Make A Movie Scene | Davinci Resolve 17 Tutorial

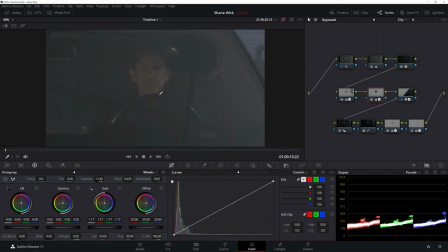You can see that it's a pretty flat image. I know it's flat because it's log, it's raw from the Blackmagic 6K, but you can see that there's a ton of noise here.
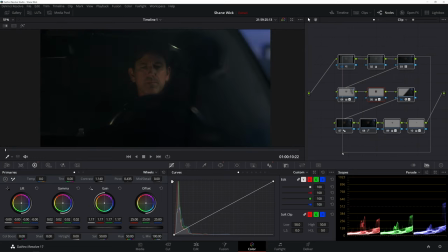So if I reactivate this, and then I will deactivate everything, and then the noise reduction.
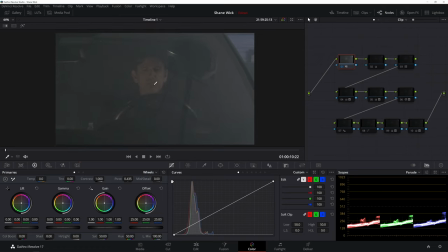I'll go through these one by one so you can kind of see how I turn this shot from being super boring to somewhat banger. And so first thing was the noise reduction. And you can see the noise reduction really helped.
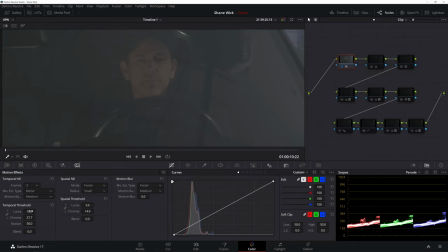My noise reduction settings are right here. I had the Luma and the Chroma. I had this all cranked pretty high because I think this was the 120 FPS in 2K from the 6K. So this is not 6K. It's 2K, I believe. And it was really dark in there.
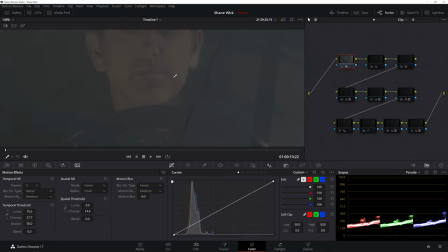So I really had to do a lot to get some of that noise out. And you always want to leave a little bit of noise because if you make it look too smooth, then it just won't seem real. A little bit of noise will kind of give it that gritty realism that you definitely want to keep.
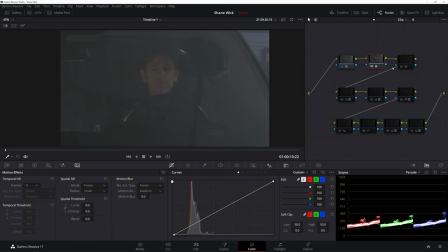And then from there, let's move on. I made a tiny exposure adjustment. And then from there, I put on the Blackmagic LUT for the 6K.
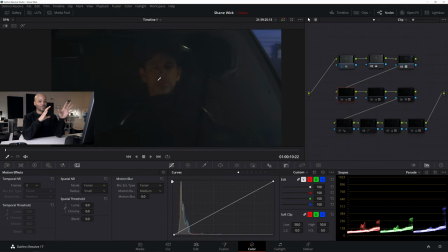It's pretty standard. And one thing with dark shots is it's you don't want to try to raise the entire shot. If you can, if it's a really dark shot where a lot of things are crushed and you got a lot of noise, to raise the entire scope of the shot, you're gonna be kind of causing a lot of destruction.
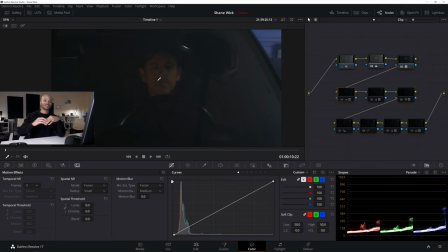You may get noise all over the image. So it's best to just try to raise the things that you want the audience to look at. And so from here in this shot in particular, I started just to try to raise his face. and the highlights in the shot, instead of trying to raise everything in the car, because that's just, it's just not gonna work.
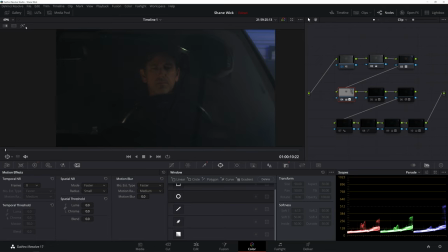So what I did was, if I activate this, you can see I made a qualifier where you could just see his skin and these highlights coming from the right side. And if I deactivate, activate, you can see that helped bring things up without affecting the entire image,
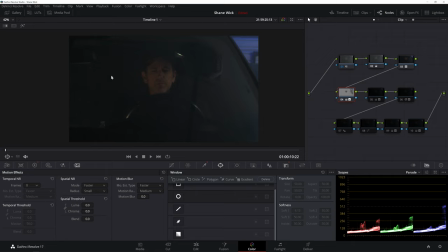which a lot of this would have fallen apart instantly because I just don't think there's information here to even raise. And then in the next one, I made a mask around his face. And then if I activate that, I brighten just his face with that mask.
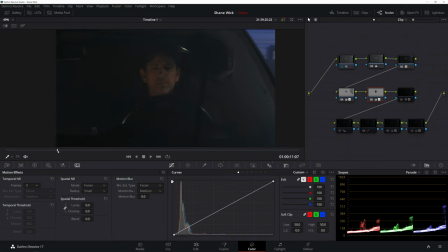And then of course I tracked that mask, so throughout the shot, it stays in place. And then in this next one, let's see here. In this next one, I actually didn't like this garage door opener. It just seemed distracting.
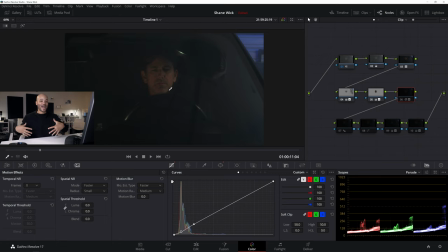You know, in this part of the scene, I really want you to see that this guy just got back from, you know, possibly causing a lot of destruction and he's crazy. You don't know what he's into, but you can see it on his face that whatever he's into, it ain't good.
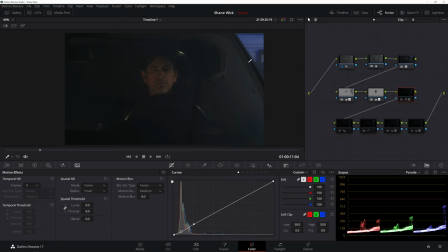And I wanted to really emphasize that in the color grade. And this just, this garage door opener and the clarity of the window overall, just, it really took away from just look at the guy, look at the face, look at the face. And so I created another node and then I made a little blur on half this window,
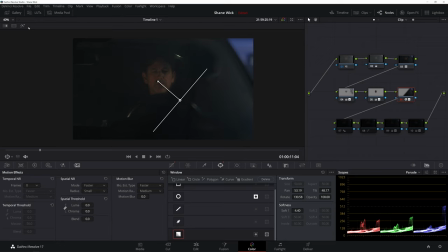almost making like a completely fake tilt shift lens distortion-esque thing where I did a parallel mask,
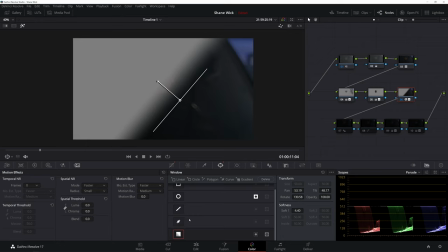or not a parallel mask, but a gradient mask in the mask section, and then just added a blur, an effect blur, the lens blur.
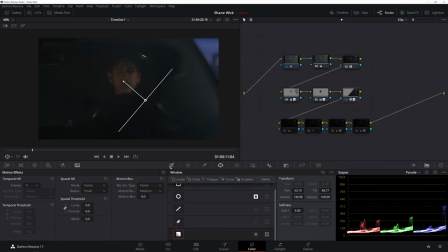And from there, I might've played with some lighting a little bit. It looks like I brought the exposure down slightly to hide some more stuff, but overall that was about it to kind of get rid of that distraction.
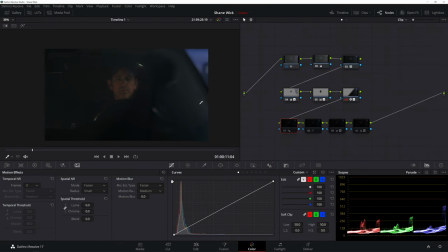And then from there I wanted to bring out his face a little bit more, so what I ended up doing was sharpening the image with this node and then raising the contrast with this node, really helping his face pop out a little bit more and bringing less attention to all this fuzziness over here.
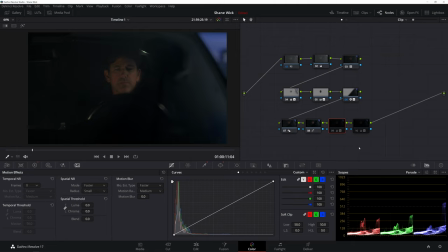And then I made two more nodes, bring his face out in luminance a little more.
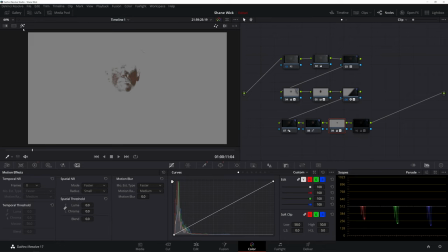I've got a qualifier on this node here where you can see I really kind of just masked
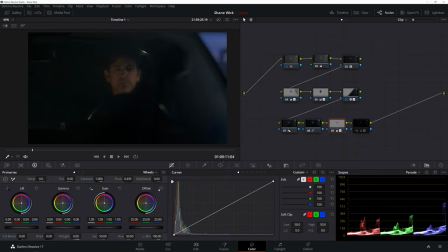the highlights of his face and brought those up with the primaries bars. And you can see that adds a little bit of punch in his face, a little more punch, giving a little more attention and emphasis to the face.
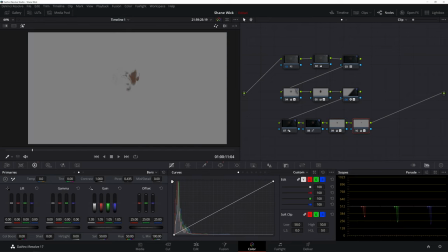And then one more on just the highlights of the cheek there to add a little bit more depth.